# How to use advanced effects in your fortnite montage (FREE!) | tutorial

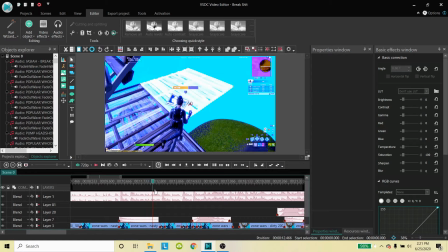[8:12]
So yeah, for the example here off the start, I have where the right before the beat drop,
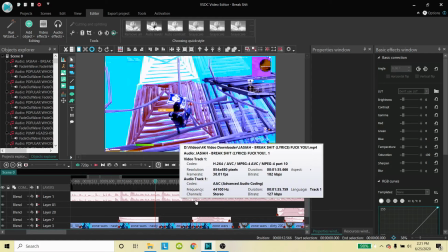[8:18]
you have the three little increases in bass right before it goes, and I'll play that through here.
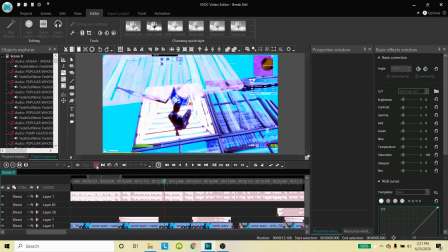[8:25] That you can't win for the bullshit. I just need my payment.
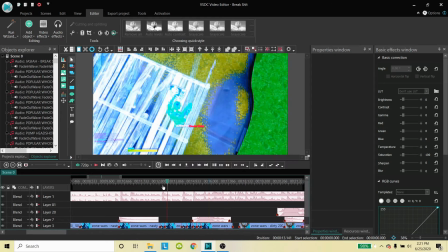[8:31]
So you can tell right there where it's those three areas that there's emphasis on.
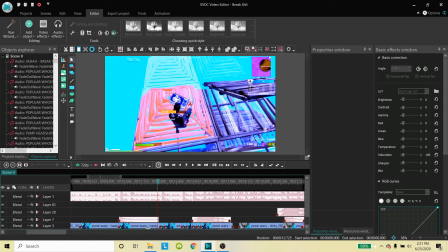[8:38]
So what I did with that is, with my clips here,
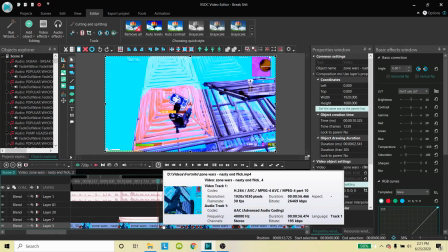[8:41]
this is all one video that I had originally, but what I do is I split it into fragments.
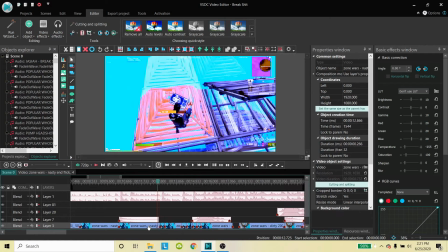[8:47]
So, and then what I do with those fragments is I speed them up or either slow them down so that way it's adjusted to the pace of the song.
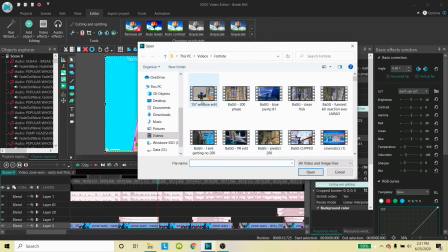[8:56]
So normally what you would do is you would put a video in. Let's just toss one in like this.
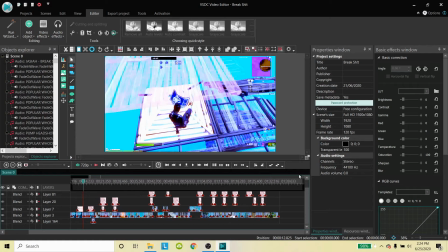[9:08]
Alright, so going over here to look at the sync, you can use this bar over here to zoom into the area to see what you want.
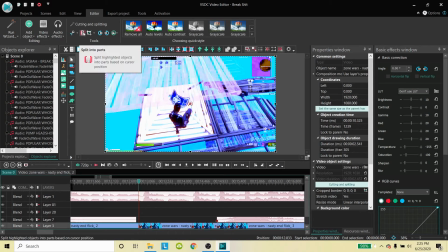[9:20]
What I do is I cut using this fragment right here, and I'll automatically split the video in half. I'm not going to do that because it's already done. But you can see down here what the speed percent of the video is. So a normal video is going to be automatically at 100%.
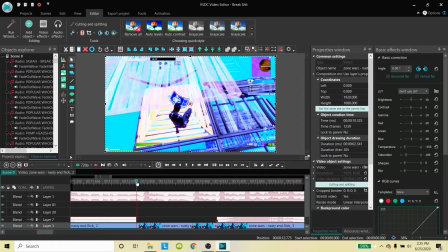[9:42]
But these parts are not, just because it's going to fit with the song.
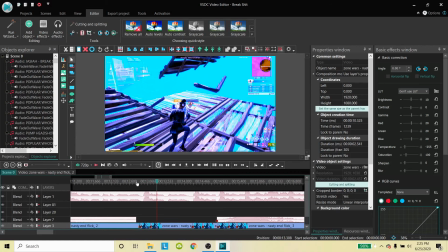[9:47]
So you can see here that's sped up quite a bit compared to the rest. I have that at 275% speed, while this is down to almost half speed.
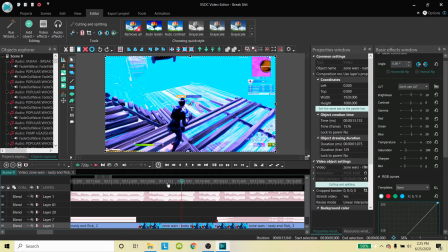[10:01]
just to fit with the song, and then once it hits the cut fragment part here, it'll speed up again,
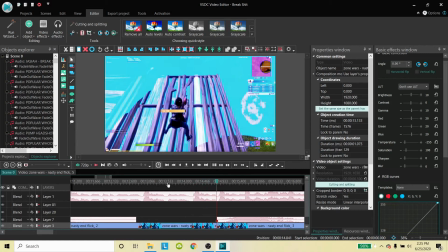[10:08]
and then I'll slow down and speed up again at the fragment, and then right before the kill,
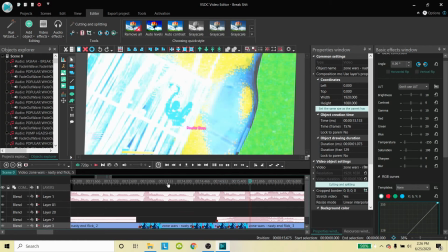[10:14]
a really slow bit, and then back to 100% speed on the kill.
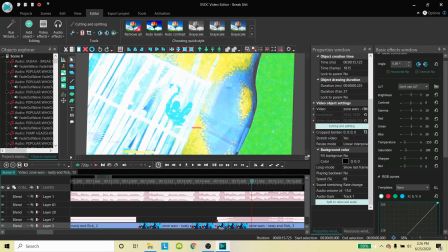[10:21]
So leading up to it, you can see all the different changes in speed here.
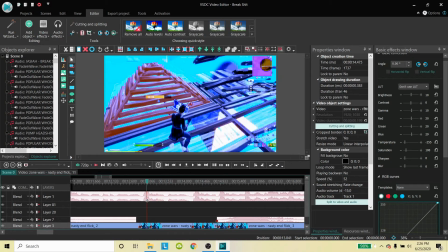[10:27]
But normally, here's the part that you guys might want to know the most as far as if you're going to be speeding up and slowing down your videos.
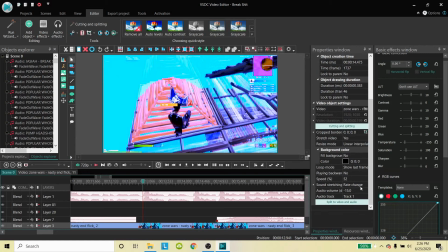[10:35]
Watch the audio, because the audio that goes with it is typically under this drop down here, and it has it under tempo. So what this does is it keeps the same audio as if it were at 100%,
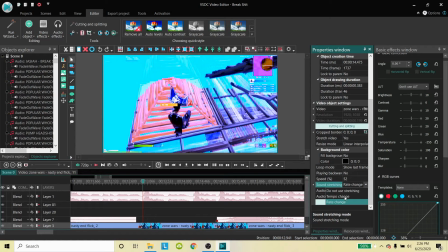[10:49]
but it chunks it down into the amount of frames that are there. So it'll be really choppy and really cut. So what you want to do is you want to stretch the sound using the rate change. By doing this, it's going to make your video go with whatever the speed is.
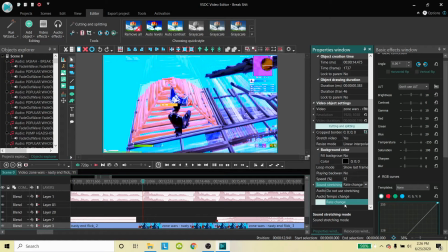[11:08]
So it'll be probably a lot like deeper sounding if it's slowed down, or a lot higher pitch if it's sped up. But what I do a lot of the times with the speeding up and slowing down for my bits
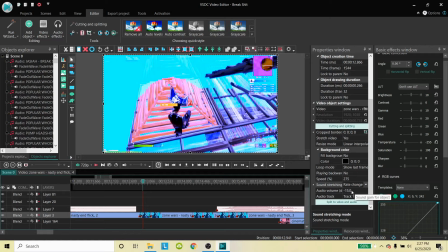[11:22]
is I'll reduce the audio volume here about 15 decibels. Or so normally your clips are set at 0. Anything below -30 is complete silence, so it's a good halfway in between point there for me.
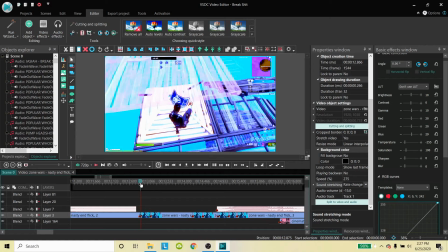[11:40]
So the build up to it gets a little more tense as well.
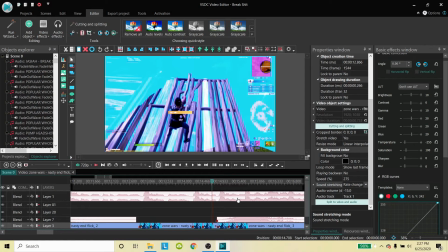[11:46]
And then what I use here is a whoosh sound effect,
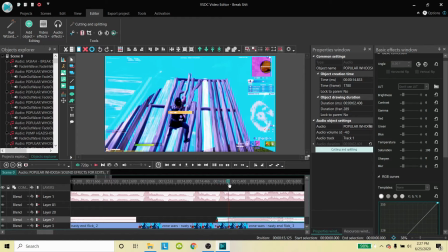[11:52]
and that goes along with the kill very nicely. So that way it gives it added effect.
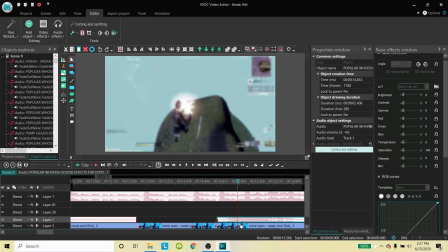[11:59]
And right at the peak of the whoosh is when you want your shotgun blast or your kill to happen. And when I do that, you can see my character
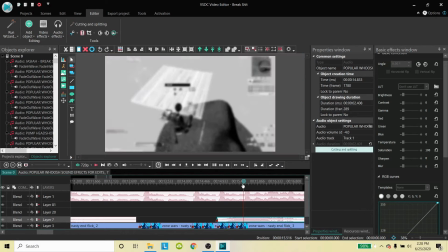[12:13]
just complete different frames here and do like an explosive effect basically.